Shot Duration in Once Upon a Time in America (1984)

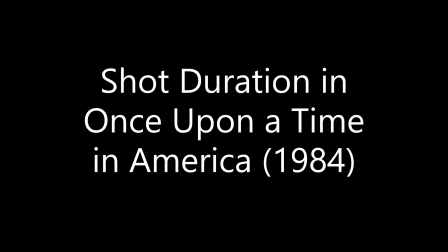In this examination of Once Upon a Time in America, we're going to look at shot duration and how it shapes not only the individual shot itself, but also the shots around the long take.
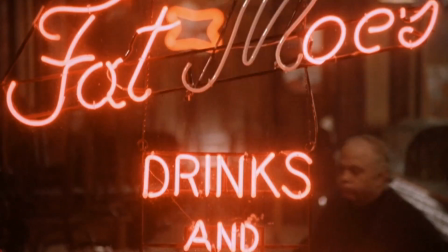So here we have the mobile long take. This shot will play out for a long period of time.
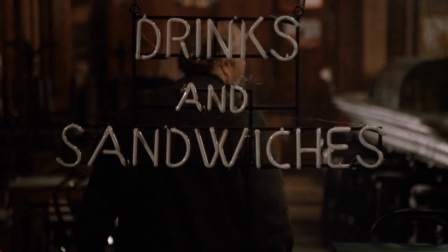And in this scene, this character, Mo, is about to be reunited with his old friend,
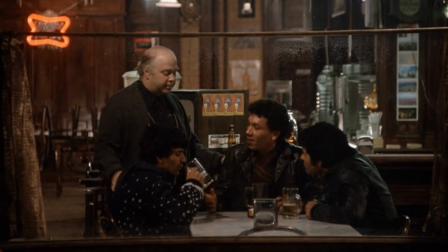Noodles, played by Robert De Niro, who he hasn't seen in many years. So the primary emotional effect of this scene is nostalgic.
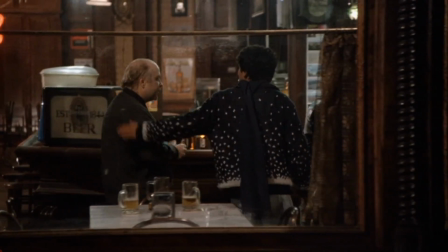They're trying to create a sense of nostalgia, these old friends who haven't seen each other in so long.
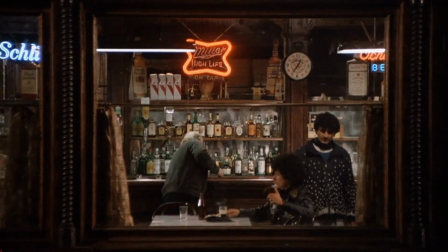And we'll see how this is accomplished. Now, it's important to note as this plays out that we're seeing everything through glass and we can't hear any of the dialogue.
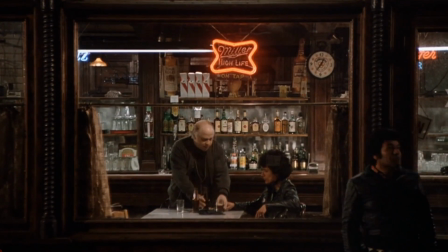This is almost playing out like a silent film. Morricone's score is timed perfectly to the image.
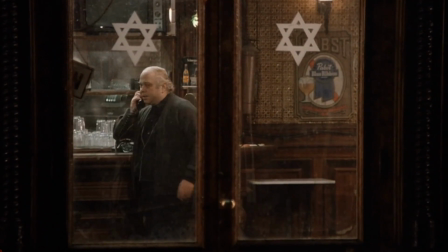But the information in the dialogue is communicated through gesture here.
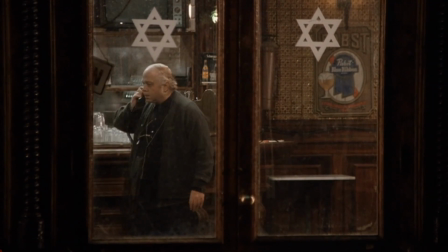So the friend freezes as he hears De Niro's character's voice on the phone here for the first time. And what we'll notice about this shot here, this beautiful mobile long take,
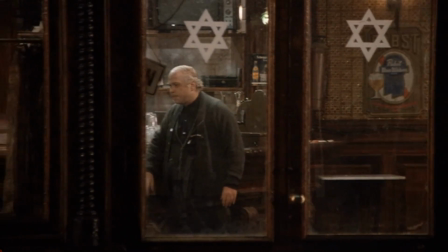is not only how beautifully orchestrated it is and how smooth it is for this individual shot,
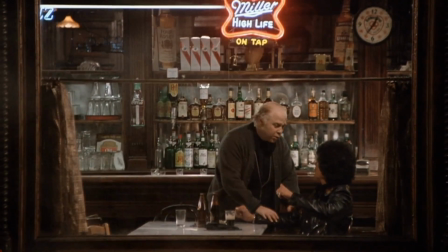but also how it sets up the shot that follows. By delaying the cut, we're going to make the cut all the more powerful when it arrives in this scene.
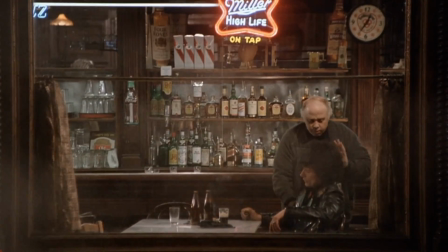And we'll compare this the shot that follows to a somewhat similar shot in Leone's Once Upon a Time in the West.
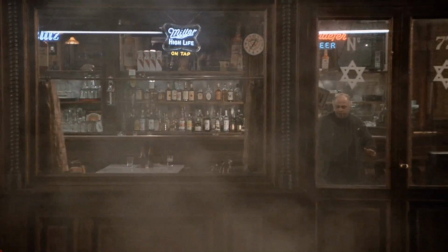And we're going to show how those two shots differ and how they both create an emotional intensity.
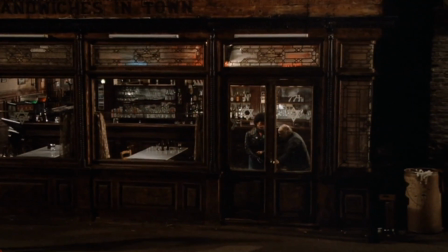So as the camera pulls up here, we'll notice that momentarily we don't know who the subject of the rest of the shot will be.
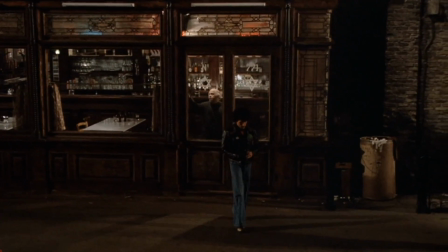We wonder if we're going to follow this customer out into the street with the rest of the shot.
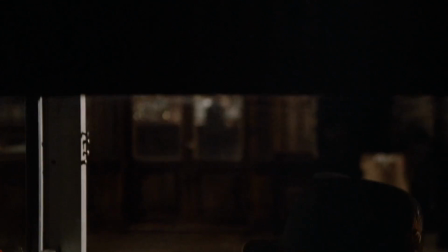But a phone booth is brought slowly into view and De Niro is brought into the foreground.
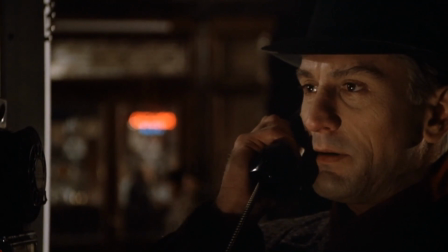And then we get our first cut. This is the first cut right here.
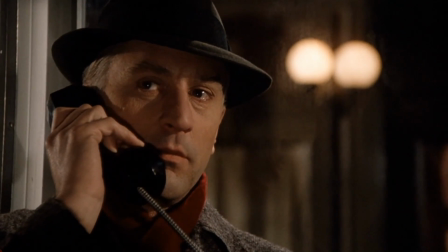And it hits with this emotional intensity created by the delay of the cut in the previous shot.
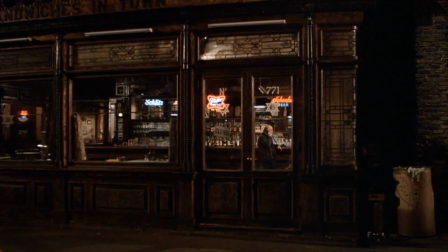Now, that shot on its own is pretty standard and pretty subtle. Let's compare it to another kind of slow zoom in on a character's face in Once Upon a Time in the West.
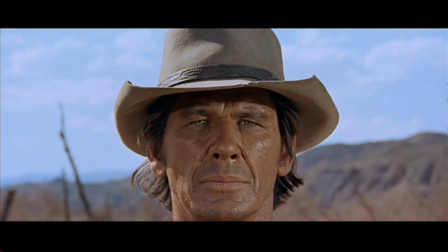And Morricone's score is very different here, so it's a pretty jarring difference.
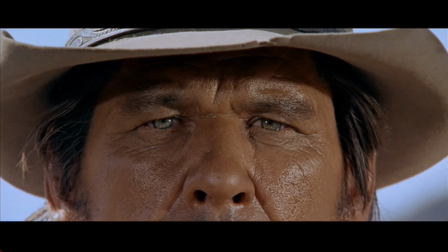But look at how the camera starts to push into the face, but then goes all the way to a close-up of Bronson's eyes in this shot.
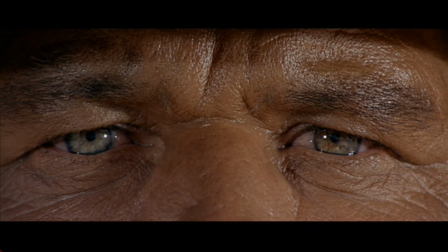So this creates a very intense emotional effect, but it's pretty stylistically flamboyant, and Leone often worked this way.
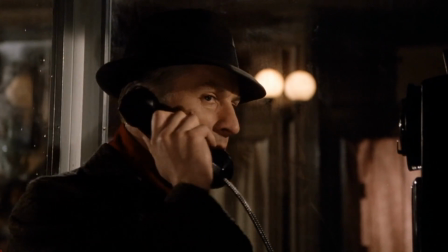And Once Upon a Time in America, he does something very different, very subtle,
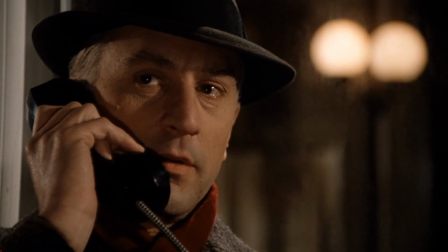this very standard shot that gains its intensity due to its relationship to the shot that came before it.
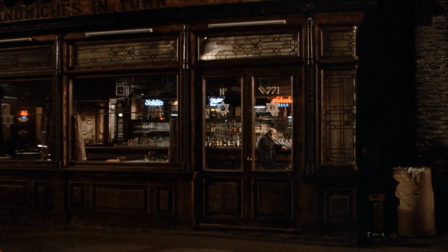So what's interesting about shot duration is not only does it shape the shot itself, it shapes the way that we interpret the shots that surround that individual shot.